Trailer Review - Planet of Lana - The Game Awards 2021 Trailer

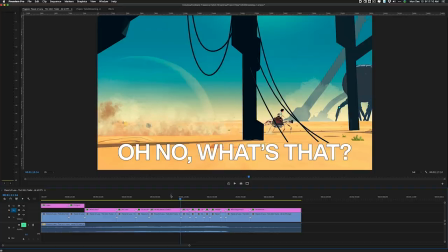471s
But no, it's been here the entire time It's sort of like there's this video where there are people bouncing a basketball and the prompt you're given is like
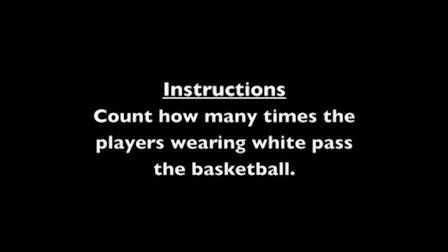478s
just just watch the basketball count how many times it bounces or something like that and if you do that you might not realize that there
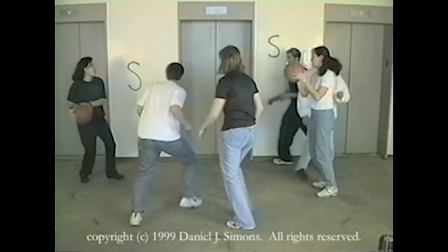486s
is a the entire time that you totally didn't notice until you went back and they said hey look at the
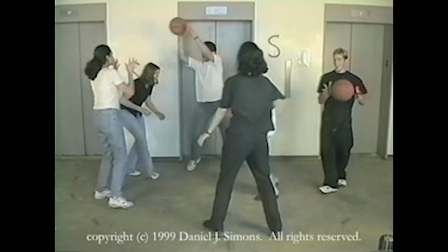491s
and it's like this really good trick of misdirection it almost seems like this is an
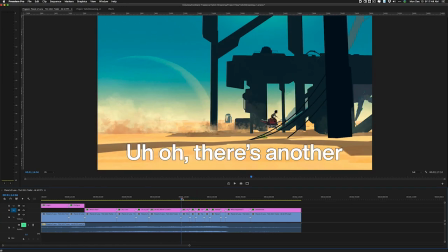496s
entirely different shot but no it's been one shot the entire time this trailer does like sort of
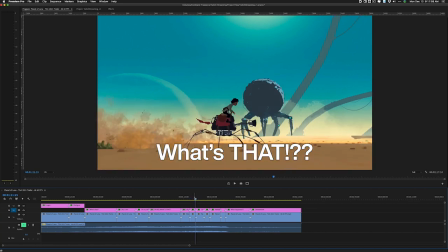501s
create individual shots within this one-take trailer.
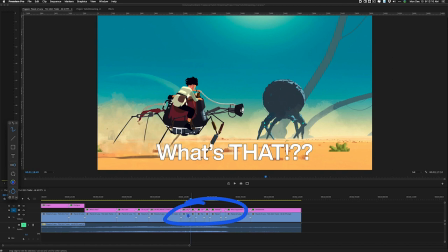506s
I made cuts into this trailer in these spots where sort of new ideas are created.
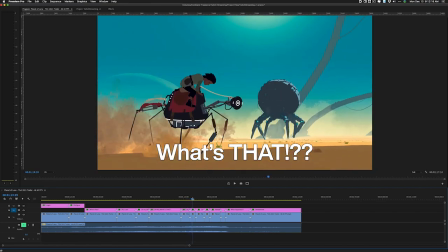511s
You know, here it's like, oh, there's another one, here there's what's that, and then, oh my goodness,
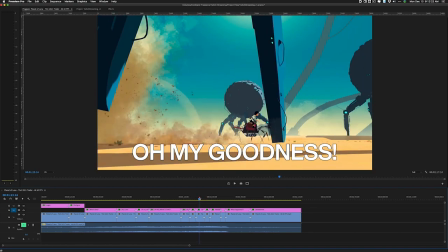515s
these legs of the the quad-legged spider thing are in the front now, and then there's this other flying thing.
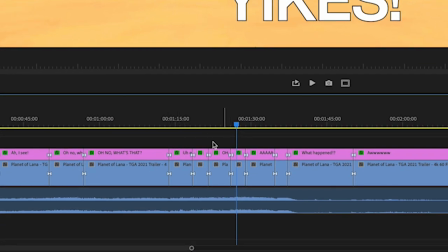523s
You'll see that basically the rate at which new things are coming on are really accelerating here.
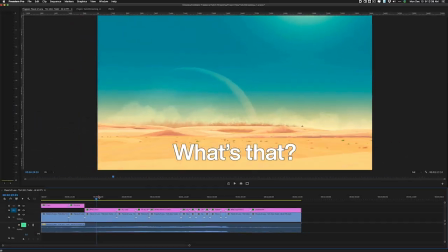530s
So this is kind of the climax of the trailer, whereas in the earlier part of the trailer things are more spread out and paced at a more
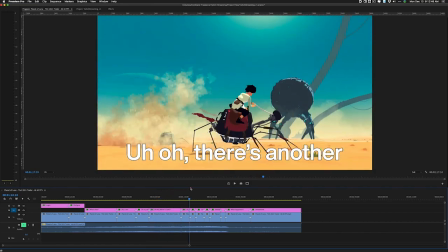537s
leisurely way But when they want to get really intense then suddenly it's like one thing after another and then you know after the legs Then this
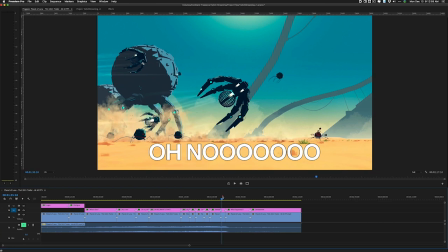545s
thing's flying in and then there's oh my god There's a whole bunch of them and we're reaching this climax here And then we cut to black and
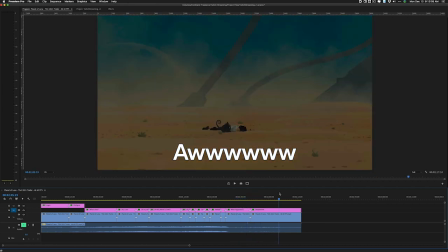553s
then the trailer chills out and sort of gives us a little warm and fuzzy thing to look at as just a way to sort of calm
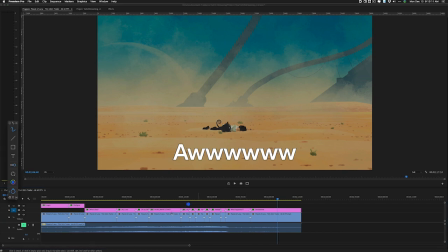561s
down after this really intense series of events here.
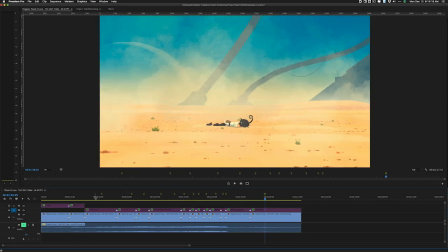566s
And so I went back and put little markers on the different sort of key hero frames of this trailer. And you'll see what I mean when I say that this one take trailer has a lot of
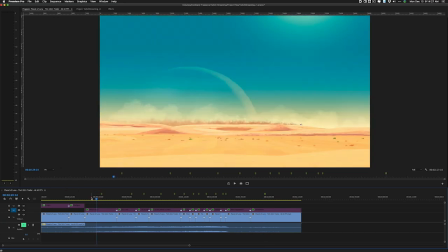578s
scenes in it which really feel like standalone storyboards. So here we have this opening shot where we see that the main character is a tiny little speck on the distance We have the planet in the desert and then the next shot is
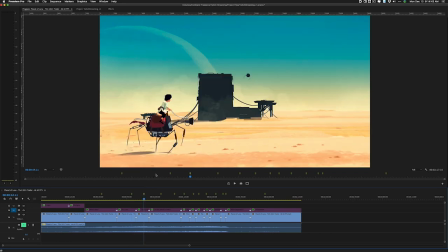592s
A close-up of them or I guess a sort of medium wide shot and then the next shot is oh my god What is that thing in the distance and then the next one is hey?
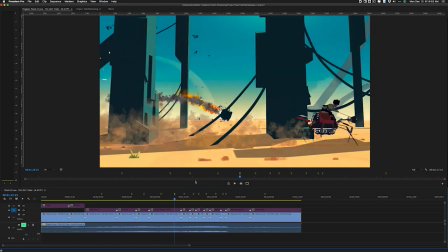601s
There's this another one in the front flying around after that it crashes And then we're dealing with another one with all these four-grade elements after
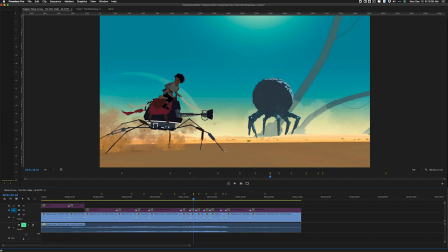609s
that is when we reveal the sorry not four-legged it's anyway it's a spider thing in the distance and then after that we realize that there is
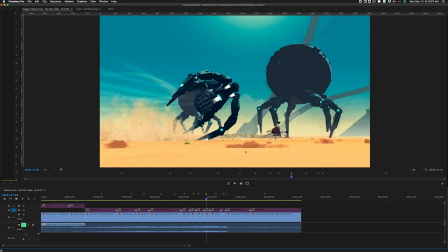617s
one very close by and then after that there's another flying robot here and then
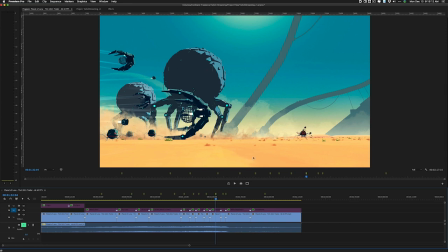622s
suddenly things are building up there are lots and lots of enemies here and then this
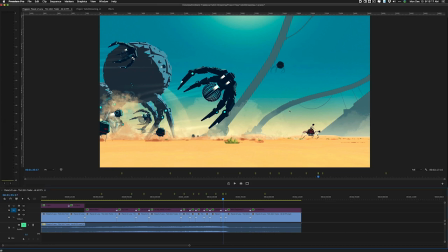628s
other spider robot is about to attack and then it just about
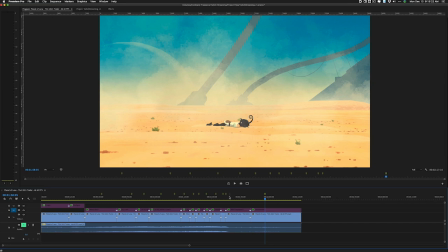633s
hits them and then at the end there is this cute alien cat-like creature here. I don't have any inside knowledge about this trailer but I can easily imagine that these sort of hero frames are probably
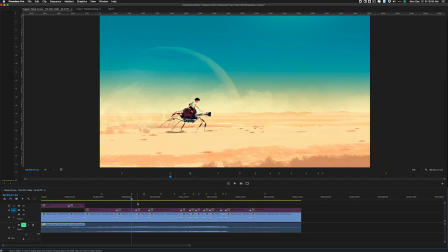648s
what they might have started with in order to plan out this whole trailer and then
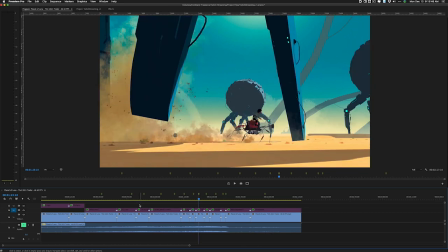654s
try to figure out the timing of when things happen and sort of adjust those things as
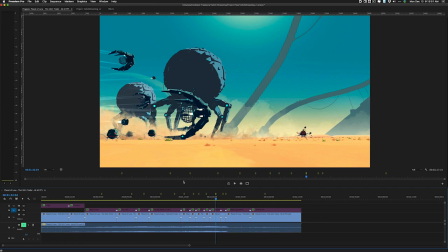659s
they go so that they can make it into this one big take.
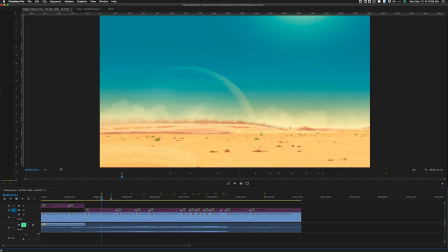665s
So if I have any advice about making sort of like a one take sort of trailer like this it would be to do what they did here or what i'm presuming they did here which was storyboard out the key moments and then figure out uh the transition points and the the amount of
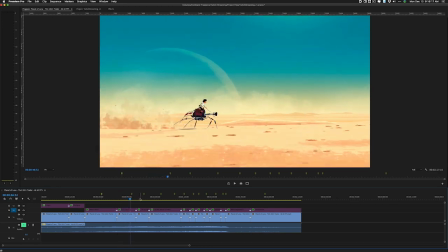682s
time spent on each moment i mean i'm not going to say this is easy to do but in as far as games versus like real-time
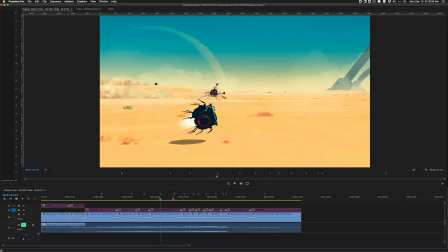690s
film production or something like that it's probably a lot easier to adjust the timing of the individual parts until it has this nice,
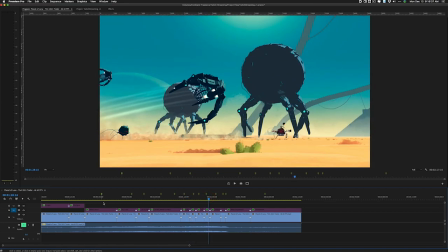698s
really good arc to it. Again, all the rules of trailer editing about sort of starting off sort of, you know, low and chill, and then, you know, accelerating, accelerating, getting more exciting, more exciting, and then, oh, then we sort of end here. Title card is over here. Climax is, you know, this whole part here.